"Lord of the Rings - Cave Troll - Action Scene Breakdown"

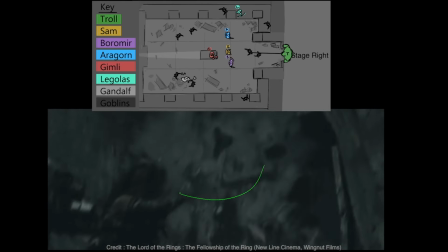0:00 This video is a free sample taken from one of the action reference breakdown lessons in my 2D/3D storyboarding masterclass course.
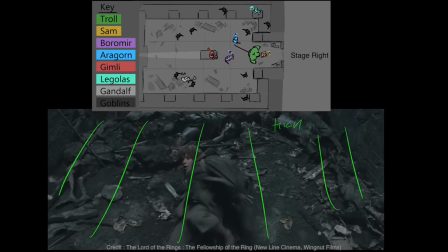0:07 Studying great films like this can help inform us in terms of structure, staging, character motivation, shot choice and camera language, the flow of the edit, and so on.
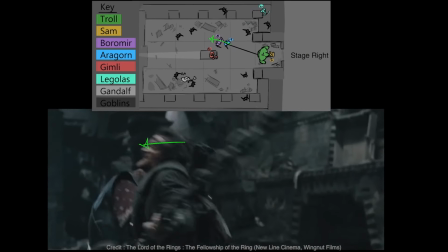0:16 It's about trying to understand what is going on from both inside the camera framing and from outside the camera in the physical staging across the action.
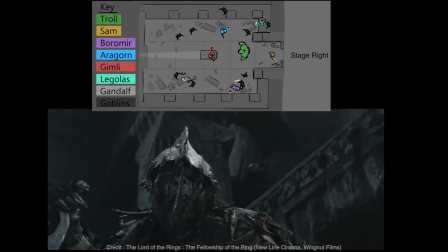0:24 The reference I'll be breaking down for this lesson will be roughly the first half of the cave troll fight in The Lord of the Rings: The Fellowship of the Ring. We've got really great interaction between the Fellowship versus that troll. There's a progression and variation across the scene, some clear handovers between the characters.
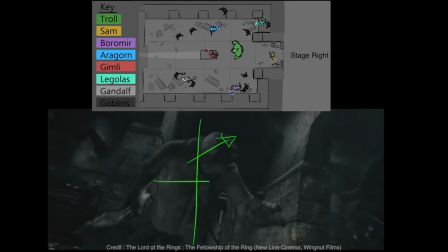0:40 It has a good balance and variety of shot types, thinking about our scene anatomy, some excellent escalation and environmental changes,
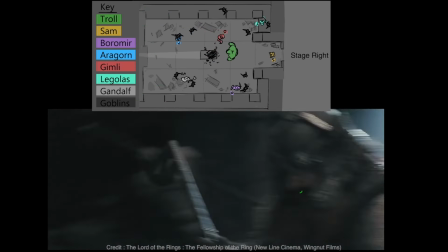0:48 and generally just really good use of the space for staging, and very consistent screen direction across constantly moving action.
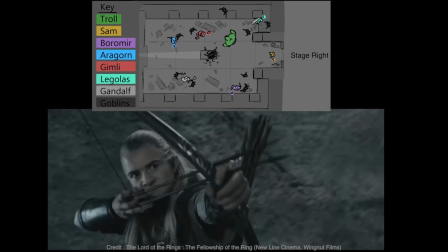0:55 The first thing I want to touch on is the camera language. It's very handheld.
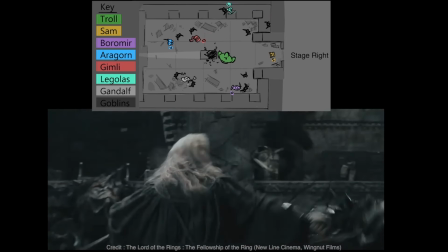0:59 It's very in the moment with the characters, boots on the ground, nothing grand or showy.
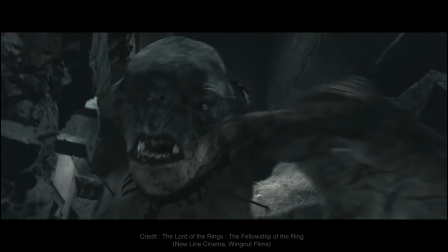1:04 So what does it do? What is this kind of camera language doing for us here? Well, I feel immersed.
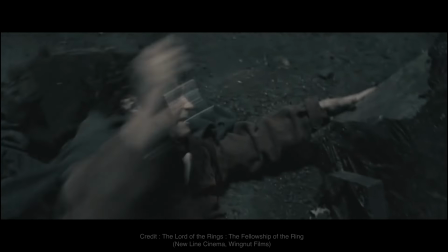1:10 I'm not there, but I feel like I'm there. It's dirty. I'm in there with them. The cameras are low and in with the characters' perspectives mainly.
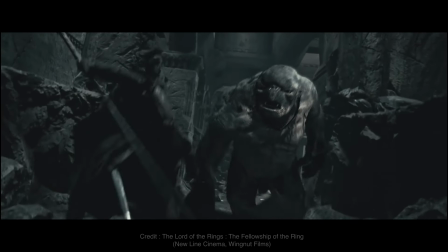1:18 When I use this term dirty, I'm referring to things like the framing, the motion. Nothing's perfect here.
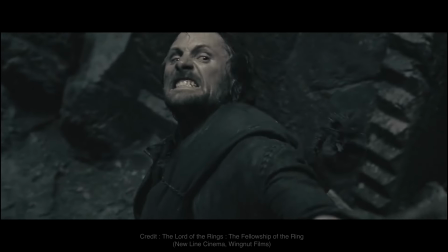1:24 We aren't on a beautiful composition for very long, for example.
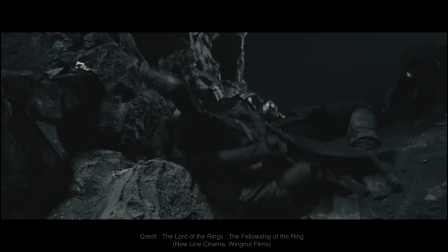1:28 These aren't big glorious vistas where we're sat on a beautiful composition and breathing the world in.
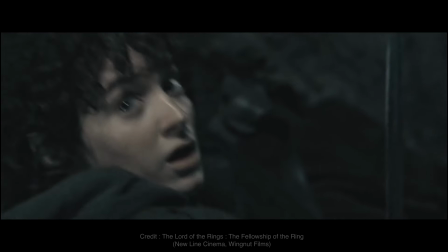1:33 This is down and dirty in the trenches. All the camera work here and the shot choices are in absolute service to the moment,
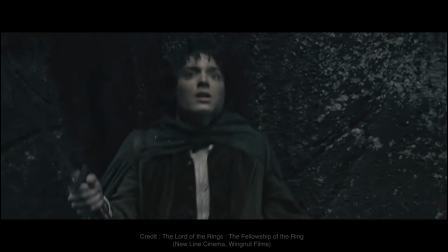1:40 is that he wants us to feel like they feel, to feel on the back foot, to feel the roughness of the action,
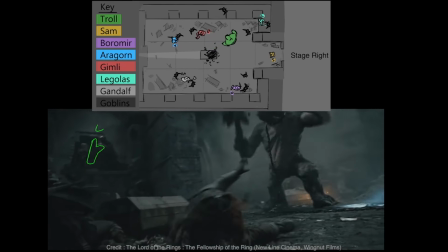1:46 to feel the chaos of the scene. It's a very deliberately staged and shot scene in a very specific environment, and it makes brilliant use of that environment in here as well.
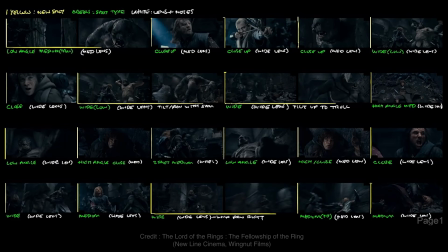1:54 I began my breakdown by using the same scene anatomy contact sheet method I have done previously.
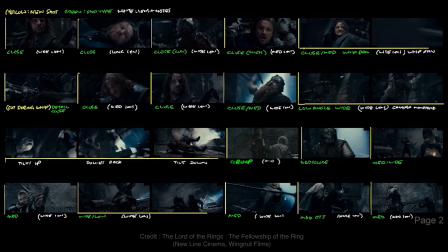2:00 And I don't want to spend too long on this here, as I really want to get into the shot-by-shot details over this,
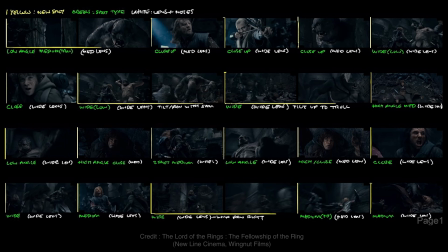2:05 but I think it's important to just check in with it to see if we can identify things quickly from it.
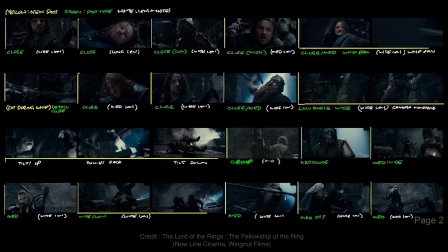2:09 There's a good spread of shots here, plenty of close-ups for connections to the characters, to keep that emotion going,
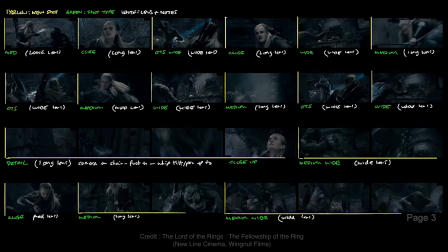2:16 to hit key emotional beats, and to tether the change in focus as we move through different characters or character groups.
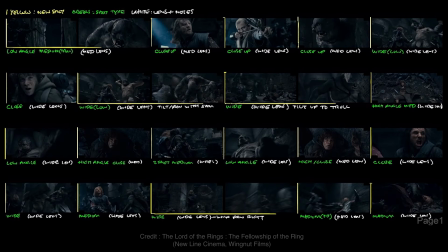2:22 There's a good peppering of medium shots to help ground the physicality throughout, so we know where we are relative to the nearby environment.
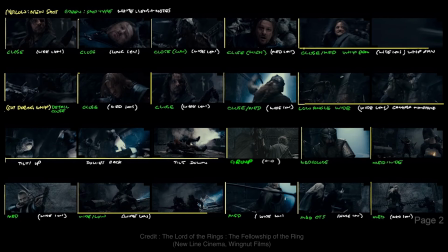2:29 There are a number of good solid wide shots to help orient and later reorientate ourselves in space as the action moves around and to help sell the scale of the troll and the space of the environment.
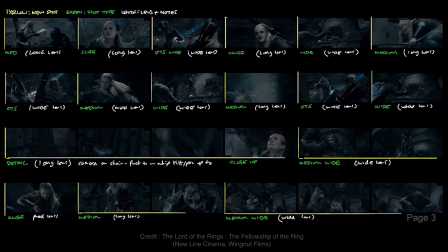2:41 Everything has its place and it's a very well balanced scene in that regard. I really want to get into the shot by shot breakdown here because that's where all the detail is.
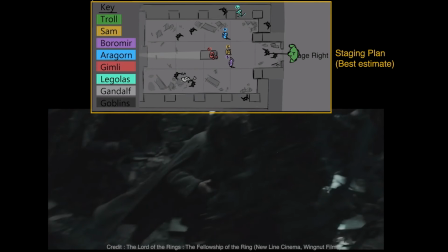2:48 I also have this staging plan over here, which I'll refer to or call out at certain points throughout the action. I'm not going to talk about everything from that perspective, but I will stop and call out big staging changes that happen that I think are worth talking about. Now, of course, there was a bit of setup before this, right? They've been in the room for a while. The goblins all come through and there's a bit of a scuffle there already.
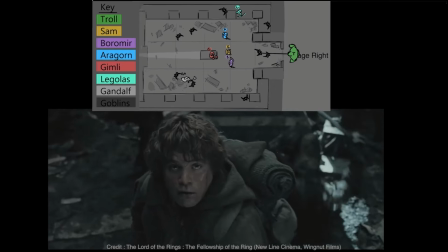3:08 So we'll start around here. We have this high medium close on Sam seeing something coming, followed by a close-up of Aragorn doing the same.
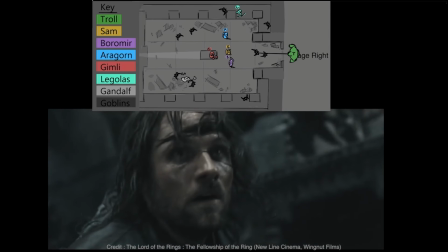3:15 Just a moment of anticipation as we hear the troll coming. It's the kind of tail end of a number of build-up shots that have happened building up to this moment.
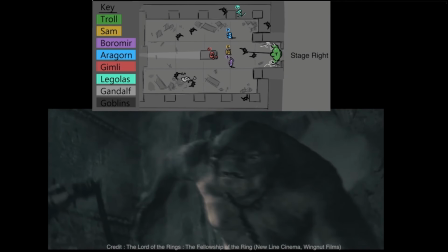3:24 And now the troll is going to show up. So he's dragged in on a chain. Now that's a nice little storytelling detail in itself.
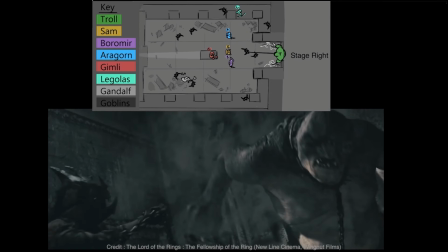3:30 It means he's been brought here against his will. So that already sets up the kind of dynamic between the smaller characters who are bringing him in and the troll itself. It's a very explosive entrance. There's a drama to this entrance as it explodes through the door.
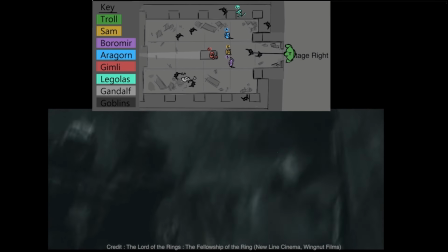3:43 We have to find ways to make an entrance dramatic or interesting. It could be all in the build-up, but it could also be explosive like this. The shot starts relative to the goblins in the composition as wide, but for the troll it's more of a medium shot.
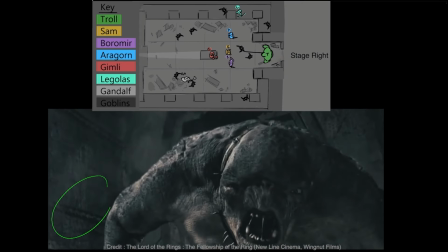3:57 But as it bursts into the shot, we end up in a close-up of it as it comes towards camera.
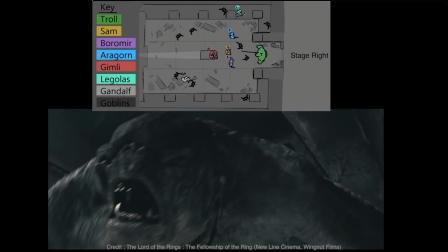4:02 So we're surprised by the entrance and then it's right up and close and personal with the enemy immediately.
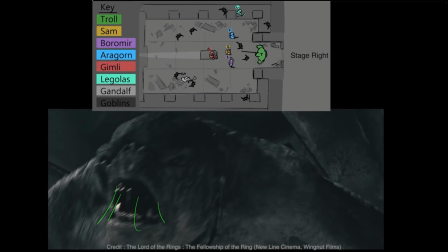4:07 We see its ugly face, we see the spit and everything.
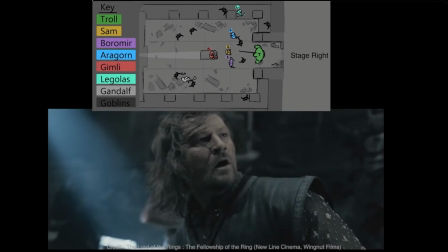4:10 Then to tether our responses to the hero characters immediately and make that connection between them and us,
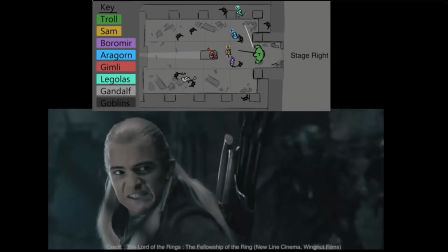4:16 we cut to a series of character reactions to see how they all react.
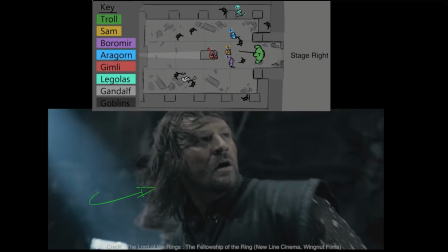4:20 We're into Boromir first, who's first swinging around from what he was doing with a real sort of shocked expression on his face,
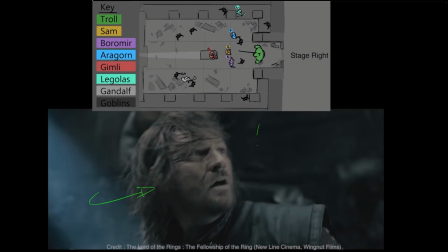4:27 caught off guard a little in the moment. Then, to contrast that and communicate something different about another character, we cut to Legolas, but a very different reaction there.
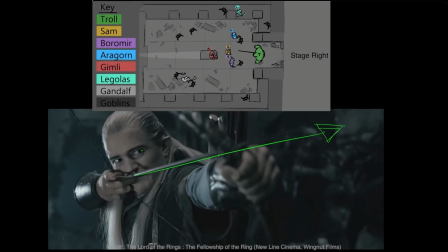4:36 Legolas is calm and composed and he's ready to go. He's already got his bow ready, primed and loaded and aiming directly at the troll. Legolas is an elf, so much more composed in posture and emotion.
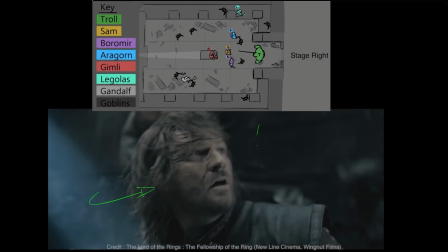4:47 So it's not just about the shot choices you make, it's about what you do within them, how each of those characters responds differently.
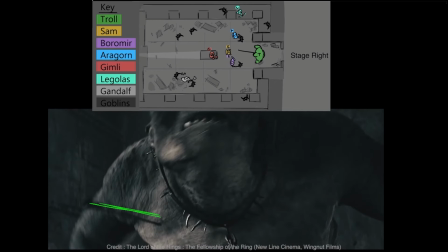4:54 He fires the arrow here and we cut on that action to see where it went. the cause and effect immediately apparent.
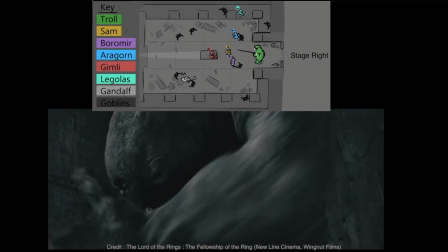5:01 We see that reaction straight away, and then the troll moves forward,
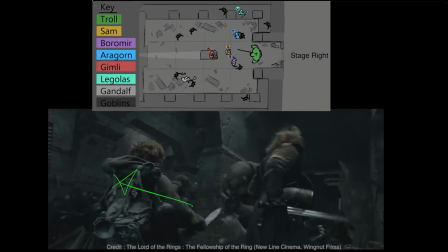5:05 motivating the cut into the next shot, using motion to carry us across the cut.
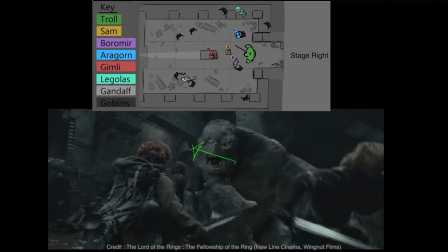5:10 So you can see already now how these cut on actions and these beginning to move in one shot carries you into the next shot. That's what cutting on action gives you. Then we're into this low wide shot from behind Sam. The troll was shot by Legolas, but the troll doesn't know that, so it just lunges for the first person it sees, which is Sam.
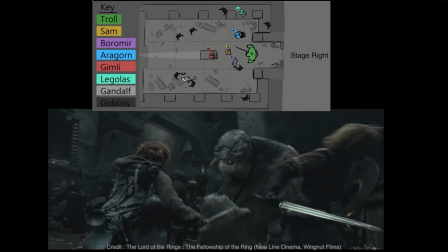5:27 This is our first shot where we get more scale reference. So this is a very important one in terms of establishing the scale of the troll versus our characters here. There's Aragorn there, Boromir here, and Sam in the foreground. We can read that environment fairly clearly.
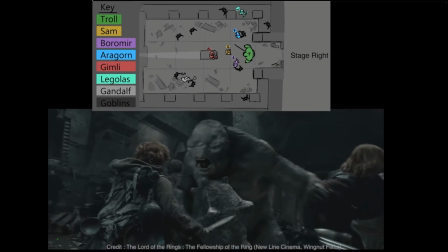5:43 This is a pretty wide angle lens here to take all this in, especially given the size difference. One of the ways you can tell that is because of the size differences in the perspective in Zed's space here. You can see that our foreground characters are much bigger than our midground characters, which are then, relative to the troll, relative to the background characters.
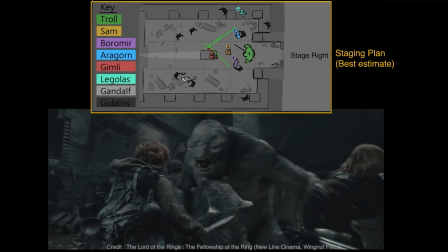6:00 We will typically do this in action with wide framing, with wide angle lenses, because you want to convey more about the environment and get more in frame.
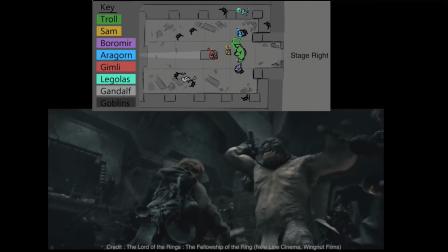6:08 It sets up the immediate staging here of the characters that we are going to focus in for the next few beats, who are Sam,
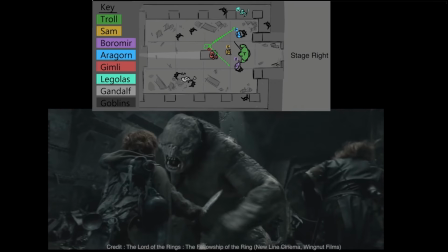6:15 Aragorn, and Boromir, the troll, and we know Legolas is somewhere nearby and capable of ranged attacks.
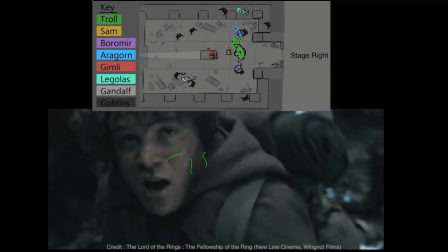6:21 Sam is the character we focus on next, so before we start that moving, we check in with him emotionally with his close-up.
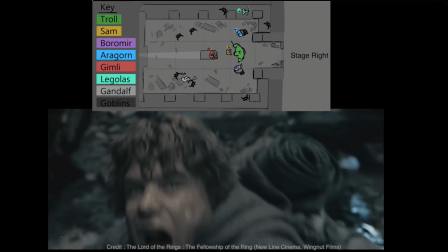6:27 Close-ups are there for us to connect with characters, to see his reaction. Sam is clearly worried here.
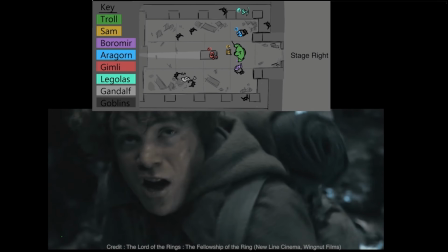6:32 He has never encountered a troll before in this film, so we get that fear, but he is also being brave, which is something we see in Sam grow throughout the entire trilogy, and we see that shift in his performance here from fear to bravery.
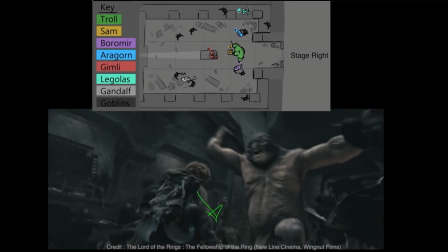6:44 Again, like the troll, he lunges forward in this shot, and we cut on that action to the wide to continue that action forward. We come back to the same framing and setup we had previously, so this would be the same camera.
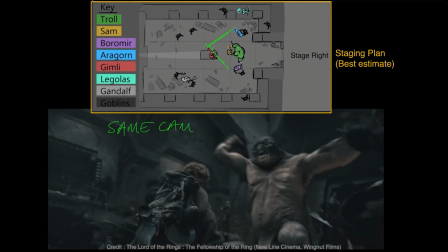6:57 And if you were shooting this live action, or even in CGI, you would actually shoot all of this action of the previous shot and this shot within one camera setup, and then the insert of Sam would be inserted in edit into the middle of that. You wouldn't set up a brand new camera for this moment because you've already set this camera up a moment ago for the previous wide.
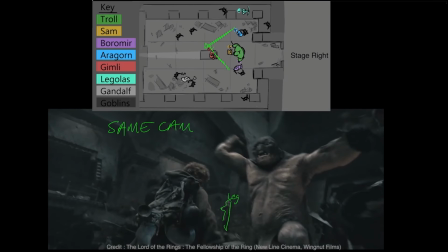7:16 You would use the same camera. But now, because we've already used this setup earlier for establishment, when we come back to it, we can very quickly go straight into action, because the second time we come back to it is not for establishment,
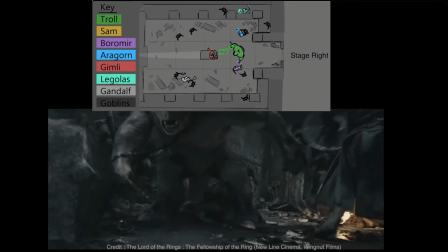7:28 it's for the progression within that shot.
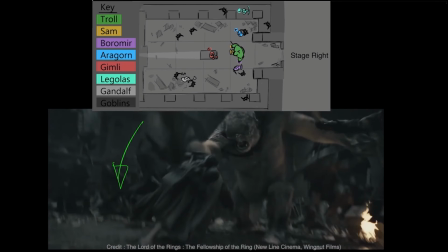7:30 That action being here, the club coming down to get Sam, but he dashes forward over to the right through his legs.
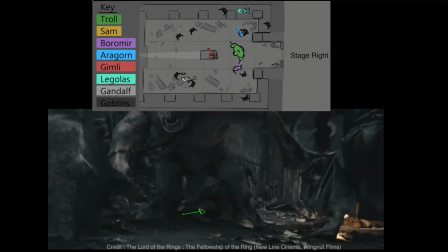7:37 So whereas he was on the screen left to start with the troll on the right,
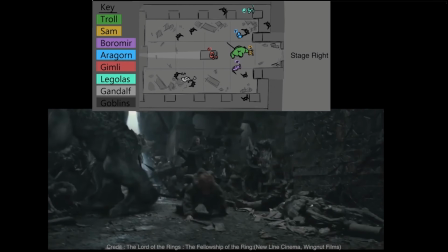7:42 now Sam has changed his position to be on screen right by the end, the troll left, because they've crossed over.
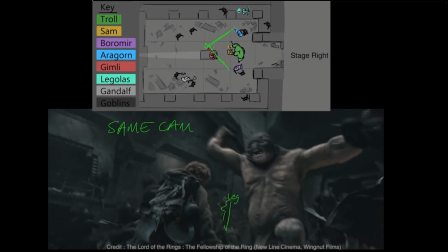7:48 As we move forward across the next set of shots, we will pay attention to that screen direction that exists between the troll and Sam as the action progresses.
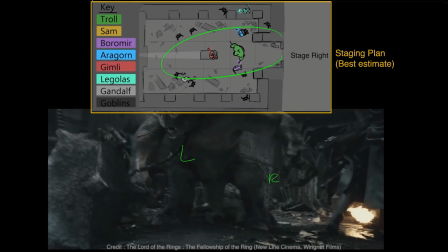7:56 From a staging plan point of view, what happens here is, here's the doorway that he's come in on the furthest right of the plan.
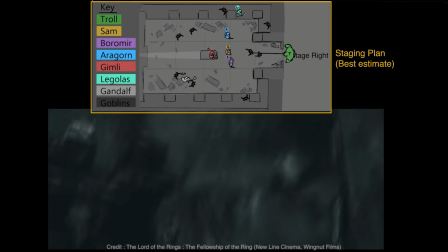8:03 We'll call this stage right. The overall space of this section is something like this. This is broadly the room.